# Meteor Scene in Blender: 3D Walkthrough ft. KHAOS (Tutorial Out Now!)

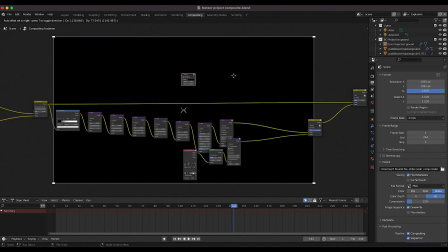(16:27)
So as you can see here, if I just connect our viewer node at the end of all of this,
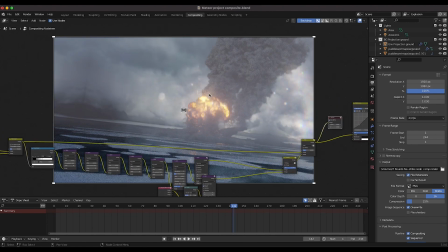(16:34)
you'll see that we have this kind of grunge overlaid on top of our footage. And I cover this in another video as well.
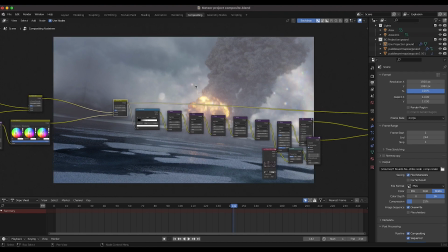(16:40)
I'll put a link to that in the description. But essentially what we're doing here is we're taking that final output from this alpha over node and we're using the
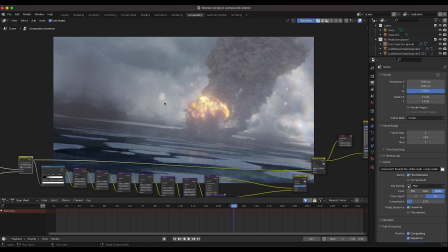(16:48)
brightness values of this output so far in order to drive where the lens grunge occurs. So essentially it's a little bit more of a photorealistic way to add some grunge over top of your final composite without just kind of slapping on some grunge with no really procedural elements.
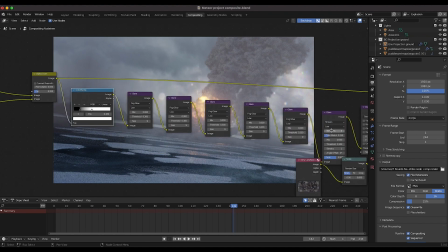(17:04)
So we're using the bright spots of the image adding a whole bunch of glare and blur to them and then using that as you can see
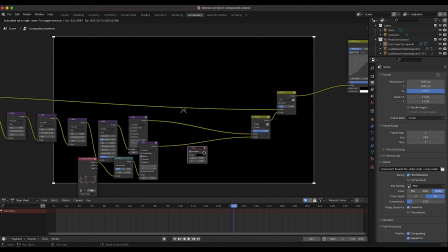(17:12)
let go right here we're
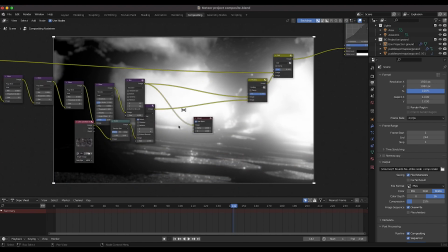(17:15)
using all of this data essentially the bright spots of our image to drive this lens grunge element here so as you can
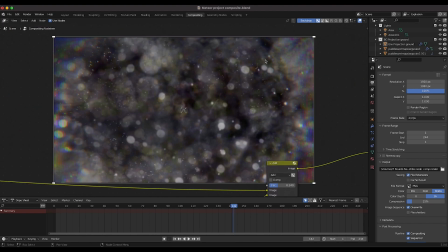(17:24)
see if i just connect it to the viewer we're using that brightness values to drive this uh overlaid grunge element and then we've overlay that on top of our final shot and you'll get something like this.
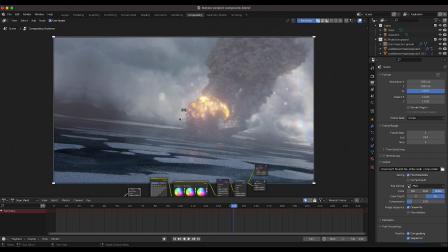(17:36)
Finally, after adding that lens grunge effect, I wanted to give a little bit of distortion to the shot, give it a little bit of a stylistic look. So what I've done here, I just increased the contrast with an RGB curves, added a little bit of color correction, some glare, and then finally some lens distortion to create that warping effect.
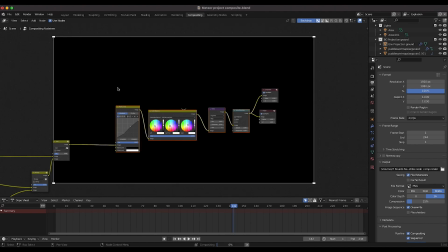(17:53)
So as you can see here, the final result after the lens grunge and And we add this color correction and lens distortion.
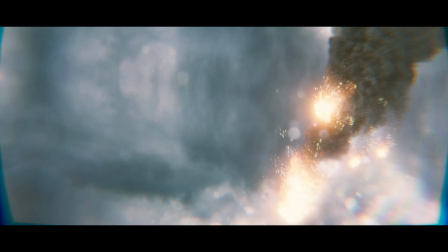(18:00)
Looks like this. And there you have it. That is the final composite for this meteor explosion shot.
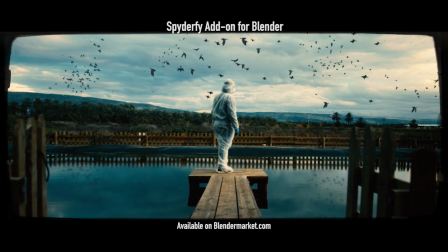(18:06)
I hope you guys enjoyed this video. Again, I'm going to make a tutorial on the meteor effect by itself.
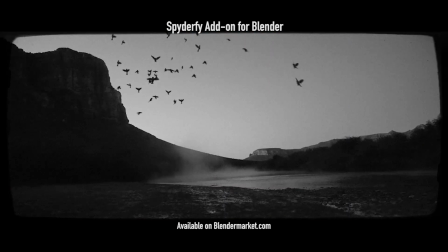(18:11)
So stay tuned for that video if you're interested. As always, feel free to leave a comment if you have any questions or suggestions in the comment section below.
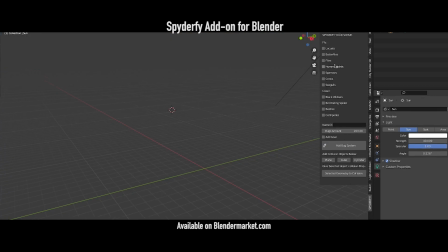(18:17)
Let us know what you'd like to see next on the channel. And I'll see you in the next video.